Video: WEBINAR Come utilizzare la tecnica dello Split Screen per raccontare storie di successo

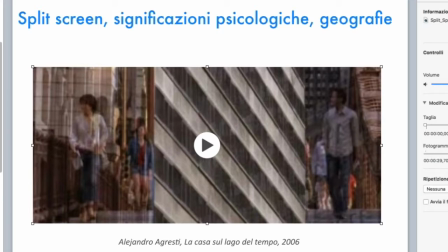Quindi, come dire, si disattende la famosa formula aristotelica sull'unità spazio-temporale dell'opera, e chiaramente voluto, perché tutto il film è portato a costruito attorno a questa sfasatura temporale.
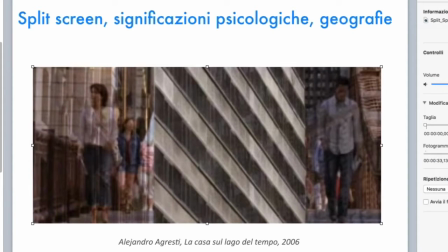Però è molto bello anche l'effetto compositivo, perché notate che le persone non appaiono mai nettamente sullo schermo con i loro contorni, perché c'è un livello di opacità che è stato ridotto in modo tale da farli apparire quasi come dei
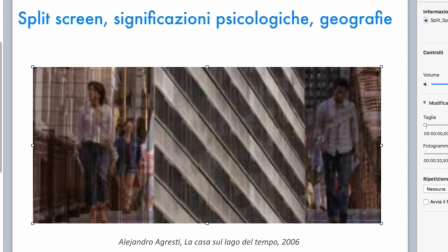fantasmi all'interno del loro stesso ambiente. Anche qui perfettamente giustificato.
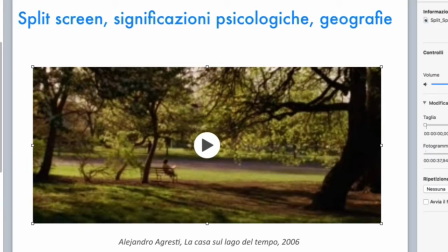Poi c'è questo passaggio sulla mappa cittadina, così via, poi il film ritorna a parlare ora dell'uno, ora dell'altro.
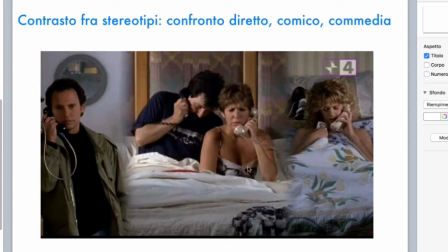E poi abbiamo visto che c'è anche, ritorniamo di nuovo a Harry 306, qui abbiamo,
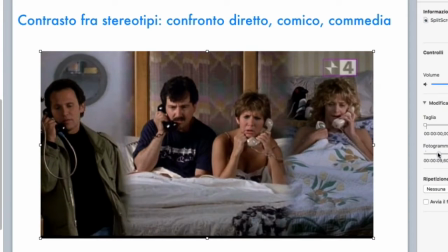è assolutamente geniale questo, perché, ecco, torniamoci su questo fotogramma, abbiamo le due
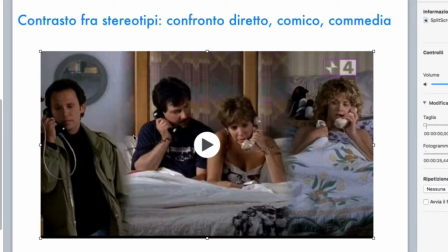amiche che parlano tra di loro, due amici che parlano tra di loro, l'azione si svolge in modo contemporaneo, abbiamo una divisione in interior scritta, ma giustamente questa divisione non è marcata da segni grafici, mentre
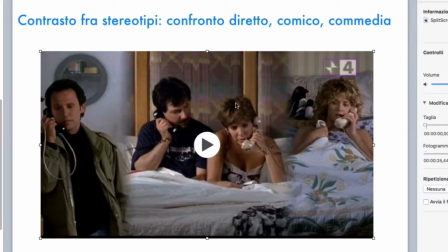all'interno di questa scena abbiamo solo due persone che sono fisicamente unite sia nel tempo che nello spazio, mentre le altre invece hanno sono unite solo
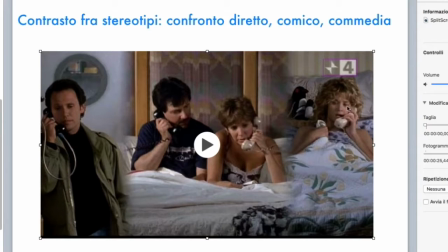dal tempo, tutte e quattro lo sono in effetti, ma queste due che dialogano con i rispettivi amici sono in luoghi completamente diversi.
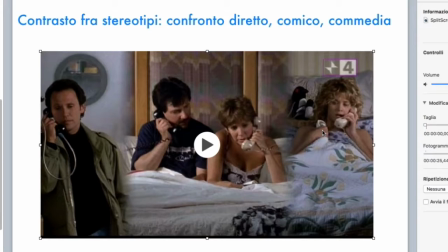La comicità della scena è assolutamente evidente, perché qui viene rappresentata una interpretazione diversa di quello che è successo tra queste due persone, una rappresentazione radicalmente diversa.
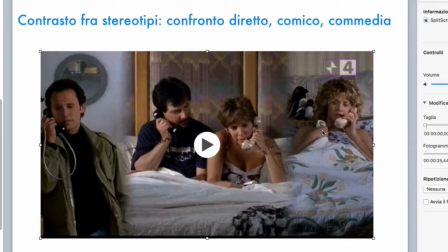Lo split, la scelta dello split è geniale, perché rappresenta contemporaneamente questo punto di questi punti di vista differenti, e che ci fanno riflettere anche oggi di quanto sia attuale questa tecnica.
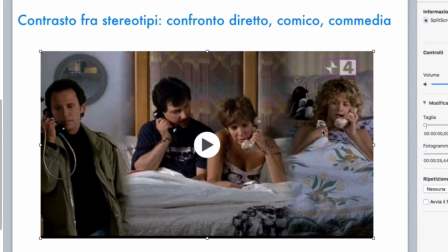Questo film è dell'89, quindi tempi non sospetti, non c'erano i social, non c'era internet, non c'erano tutte queste tecnologie che mettevano anche nelle mani di chiunque la possibilità di realizzare un film, però oggi queste tecniche assumono un valore particolarmente
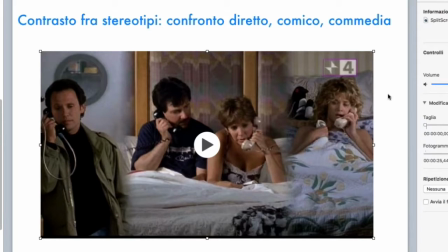importante e significativo, e del resto determinano poi quella condizione di scelta nella narrazione che è storica. Voi pensate se Bergman avesse mai potuto utilizzare una rappresentazione di questo genere, no?
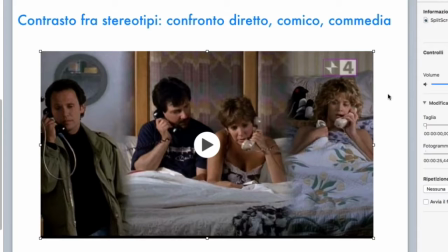Perché si soffermava di volta in volta sul singolo personaggio, la sua espressione psicologica, per poi passare all'altro personaggio, per poi inquadrare il contesto. Non esiste una scelta migliore o peggiore,
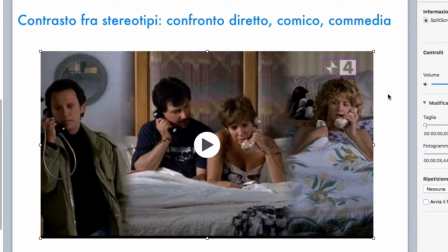attenzione, non sto assolutamente dicendo questo, sto dicendo che esistono scelte diverse e che rispondono a logiche radicalmente differenti, a scopi narrativi radicalmente differenti.
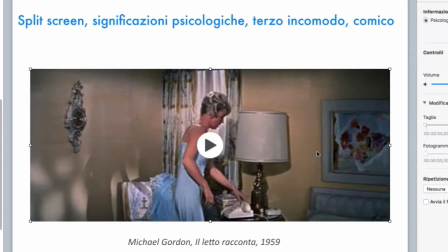Ecco che qui abbiamo invece letto racconto, un film del 59,
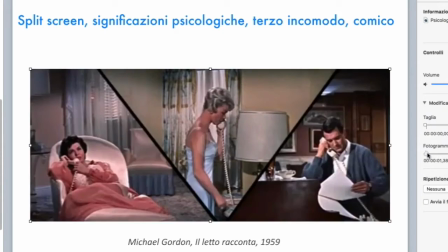anche per risalire un po' più indietro nel tempo, sulle origini dello split e sulle capacità anche creative.